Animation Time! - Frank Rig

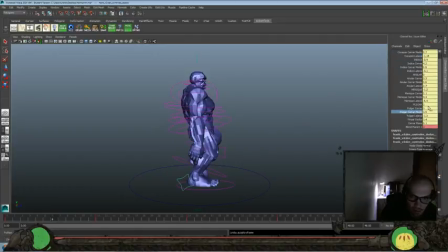33:10 drag our thumb a little bit here. Let's see, we want this guy there. Swing it out a little bit there. Drag it back there. Swing it out here. There we go.
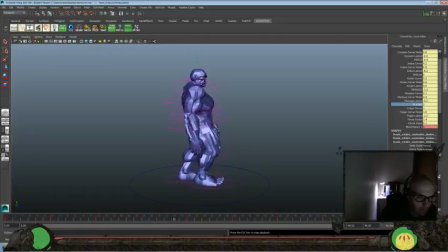Okay, and then we'll take Corazon, first one, or what's that?
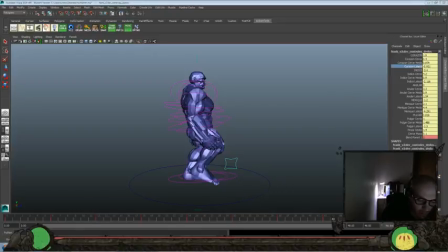33:40 Corazon lateral, which should be same as kind of a what they call it? I can't think of the name. A splay kind of a controller.
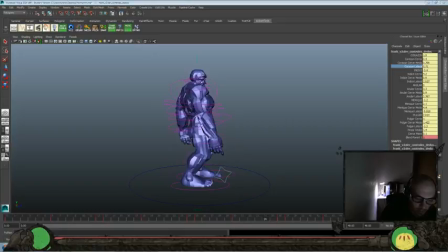33:55 Now push that forward a frame, so it happens one frame before the rest of the fingers. Kind of leads the movement. And we'll take, should be the Medicaid, probably saying that wrong, lateral,
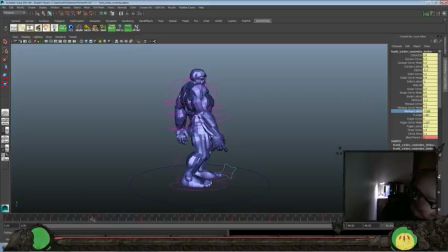34:12 and we'll delay that one frame so we get a little bit of variation in our timing for our finger movements as well.
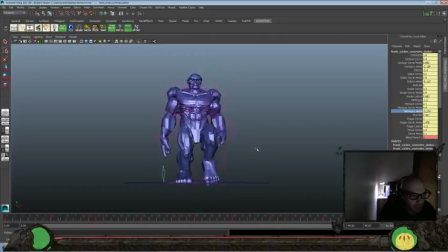Make sure that do duplicate that last frame so that we get a good
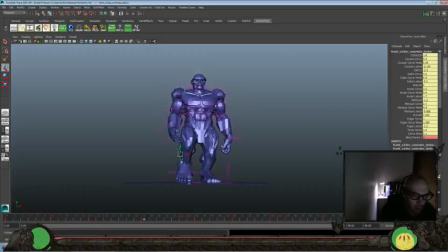we'll probably do that thing where I go off one frame, so we still get a little bit of movement, and we're not hitting a wall where we hit basically the same frame over and over again.
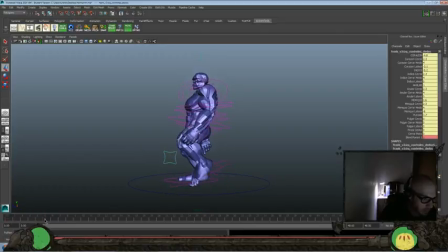35:05 So we don't get like a 2-frame hold there. But we'll save that here. Let's look at the other finger here. We'll do a little bit of drag there.
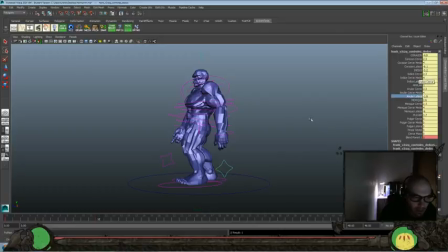35:20 It does seem like the indexed, or this would actually be the middle finger, kind of has a lock off for how far back it'll move, which is kind of weird. The other fingers don't seem to have that. I wonder what the thought process was there, or if that just was a little mistake that slipped through.
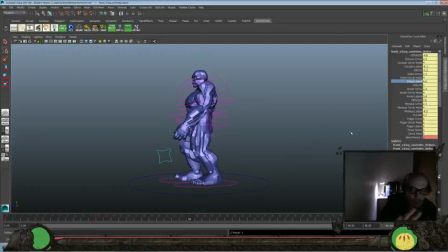35:37 But it does seem to see that that one has a specific point that it can go forward a bunch, but it can only go back so far. Or the other ones, you can kind of over-exaggerate them a little bit more.
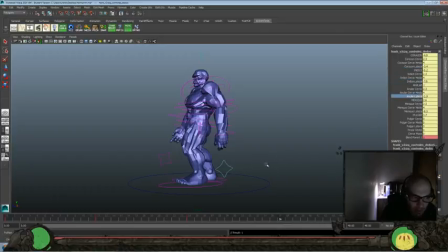35:52 But overall, I really like this rig. I think it's got a unique style to it, and it seems to be pretty easy to get in there and tweak and pose without too much work.
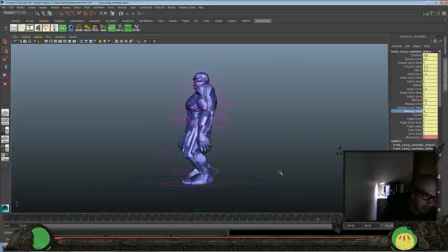36:06 I always kind of feel that I'm drawn to more retro-looking rigs that highlight the polygonalness of them, which I'm sure is a wonderful word, polygonalness.
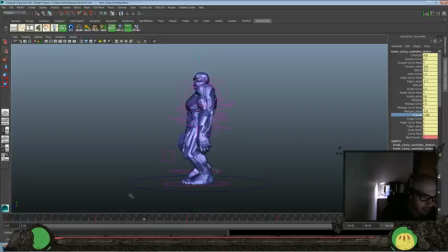36:19 Use it every day. Kids, enliven your vocabulary. Polygonosity. And we can go back to where we started.
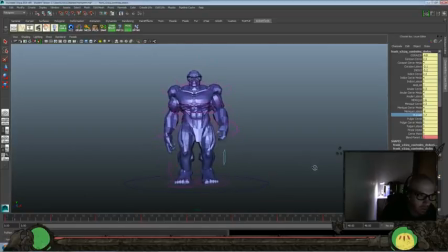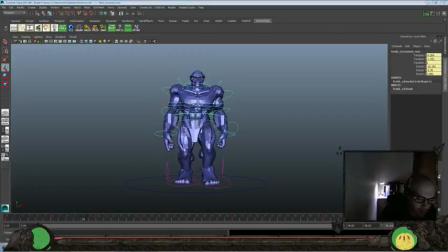36:40 I think we could probably do a little more up and down here, so let's exaggerate the down here a little more.
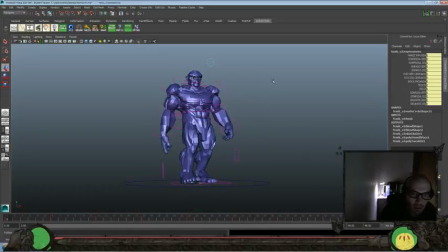36:59 Yeah, let's see, do they have any facial controls here? Looks like it. Okay, this would be nose. Oho's eyes, right? So we could do a blink here. Let's go ahead and keep them open there.